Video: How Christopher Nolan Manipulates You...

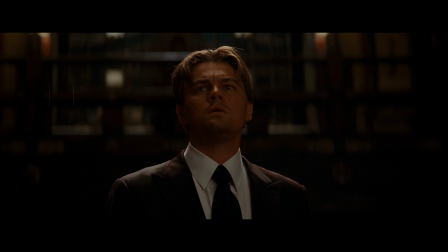[8:13]
There's a point where we just let the music take over everything.
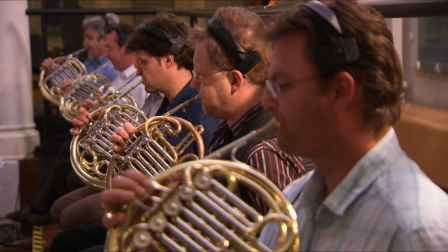[8:20]
Make them just turn the music louder and louder and louder, because you realize that the momentum of the film is entirely defined by the structure of the music.
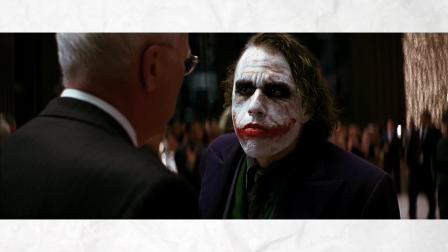[8:28] You remind me of my father. I hated my father.
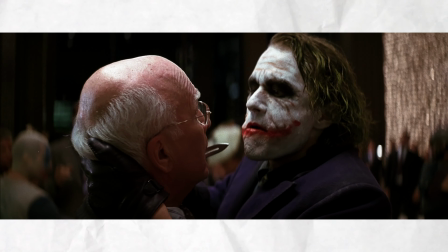[8:33] Okay, stop.
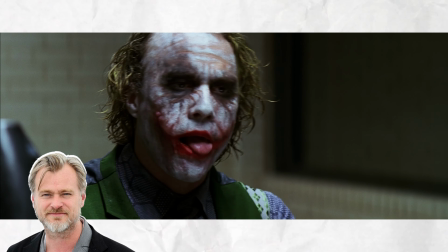[8:34]
Hans and I talked about it very early on, and I would send him stills and shots of what Heath was doing to try and give him a feel of it.
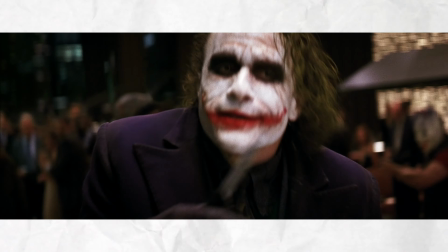[8:46] A little fight in you. I like that.
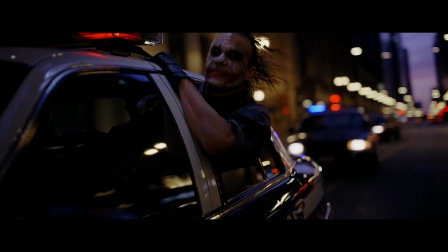[8:51]
I didn't want to write a summer blockbuster, happy, indulgent score. I wanted something that was truly provocative and people could truly hate.
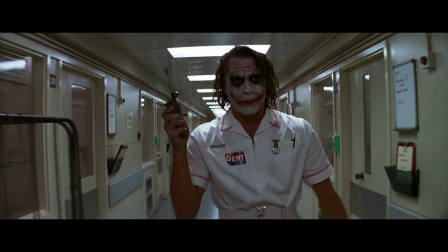[9:01]
You know, I made the conscious decision to go out there onto the edge.
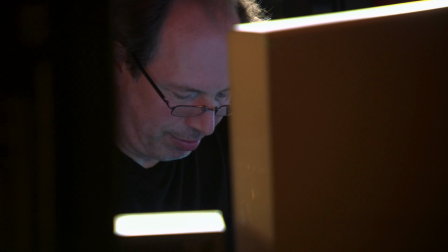[9:04]
You know, that was the first step I took, you know, and the great thing about working with Chris is when I go, maybe I'm going a little too far off the deep end,
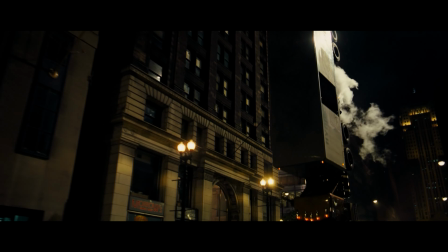[9:13]
he'll push me a little further. Zimmer's score for The Joker is nothing short of haunting.
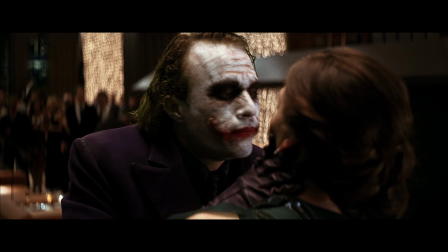[9:20]
It encapsulates the essence of chaos and infusing an unsettling layer into the viewer's experience.
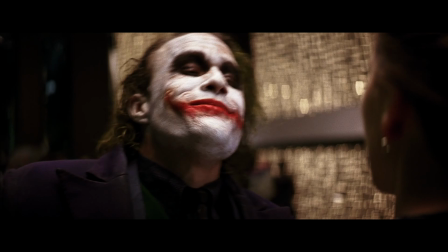[9:26]
This music isn't a mere backdrop, it embodies the very essence of the character.
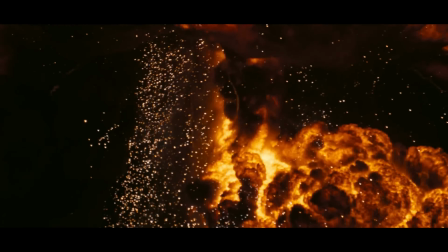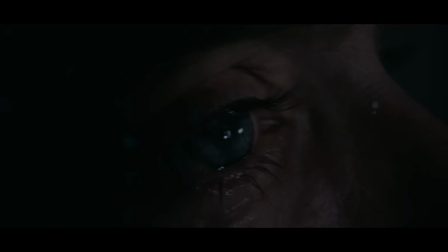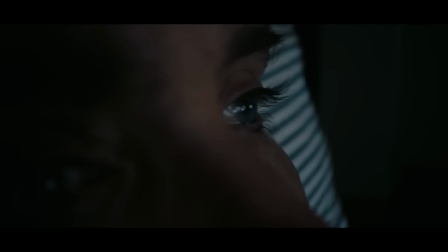[9:43]
I think every process of scoring is different, if it's to be tailored correctly to the demands of a new project.
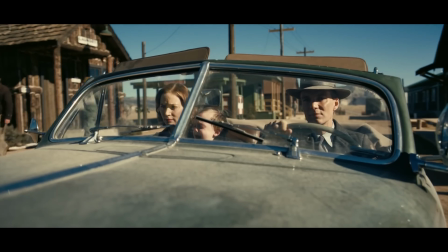[9:49]
And this was a type of film I hadn't made before. And it was a type of music that I hadn't worked with before.
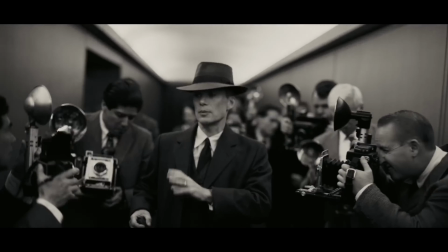[9:55]
When we talk about Oppenheimer, composer Ludwig Göransson uses the violin to reveal the main character's complex personality.
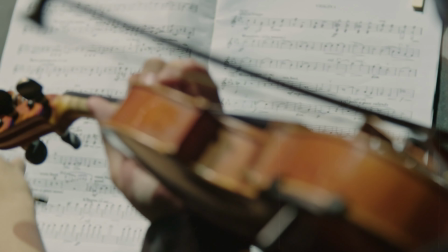[10:02]
There's so much in the performance of the violin. Within seconds, you can go from something beautiful to something completely horrifying.
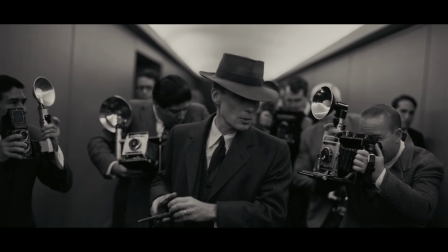[10:10]
And there's a tension to the sound in a way that I think fits the highly strung intellect and emotion of Robert Oppenheimer very well.
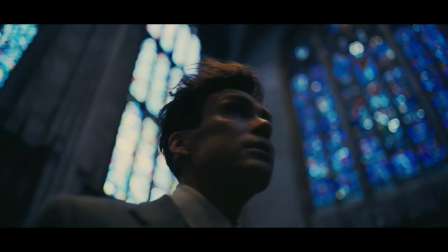[10:18]
In Nolan's movies, music isn't just background noise.
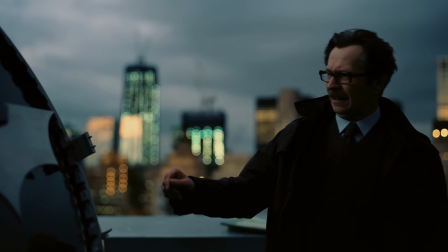[10:21]
It's an emotional bridge that enhances storytelling, guiding your feelings and creating strong connections with the characters and concepts.
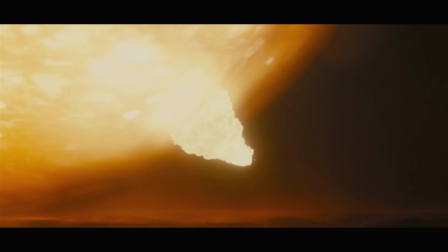[10:28]
Now, finding the right music for your films can be a big challenge, and that's why I'm excited to share today's sponsor, Composely.
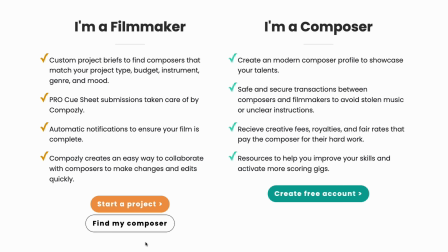[10:34]
With over 600 composers on their site, Composely is the perfect platform for filmmakers who want customized music for their projects.
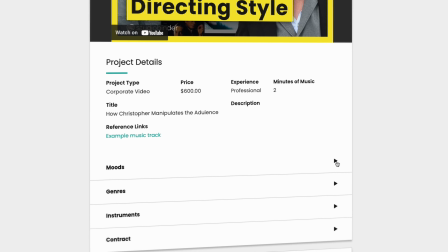[10:41]
My experience with them has been seamless. After submitting a brief that discussed my project's needs, such as the budget, style, and mood,
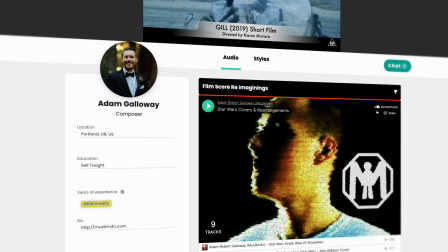[10:48]
I partnered with Adam Galloway, the talented composer behind the soundtrack you're hearing right now.
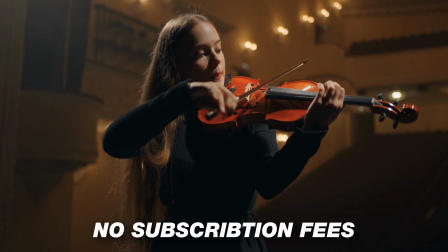[10:53]
What I like about Composely is that there are no subscription fees, and the music you develop together is completely and uniquely yours, which makes this such a great resource for those who want to take their projects to the next level. Plus, signing up for Composely is free, so if you want to check them out, I'll leave a link in the description down below, and be sure to use the promo code in Nate's film tutorials to enjoy 10% off your first project. Now, let's get back into the video.
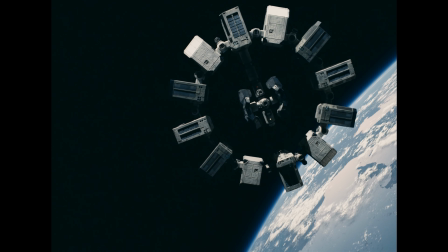[11:18]
Another trademark of Christopher Nolan's films is his commitment to practical effects and minimizing CGI.
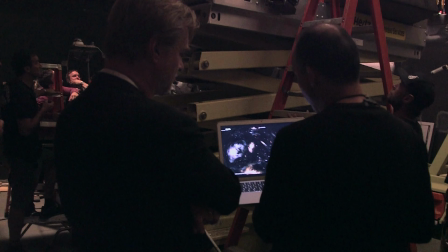[11:24]
On my films, I try to shoot as much in camera as possible. On Interstellar, we didn't use any green screens.
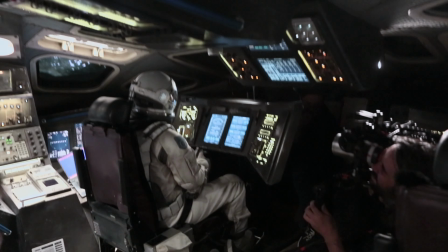[11:30]
So when we were shooting inside a spaceship, we had views outside the windows.
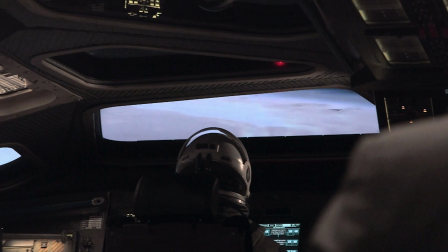[11:36]
We produced all that material and we shot it and achieved the effect in camera. And we enhanced it with visual effects.
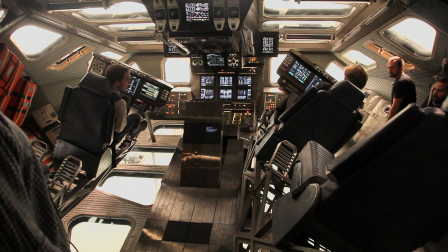[11:42]
Sometimes when you're asked to justify these things like not using green screen, you have to just bring it down to, well, it's so much more fun to do it.
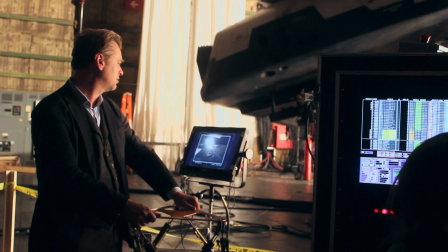[11:49]
It's fun for the actors, it's fun for me. There's nothing more dispiriting than when you turn up the work and there's just a green screen with a couple of actors in front of it.
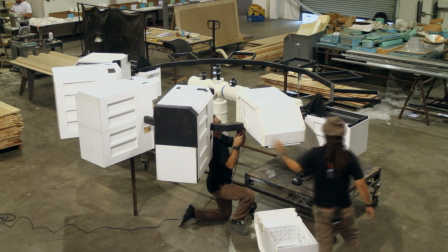[11:55]
It's really, the magic's not there. This approach sets him apart in an era where digital effects often dominate.
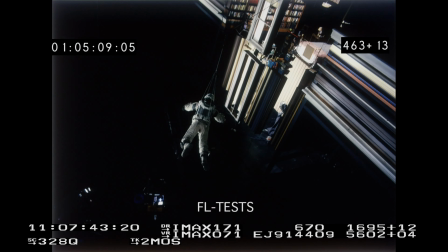[12:02]
But by relying on practical effects such as intricate sets, real explosions,
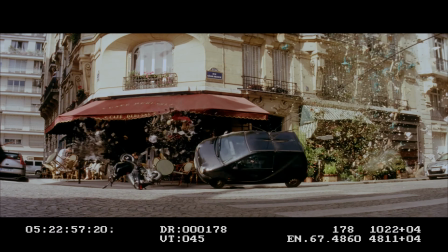[12:10]
Nolan creates a tangible and authentic world for the audience.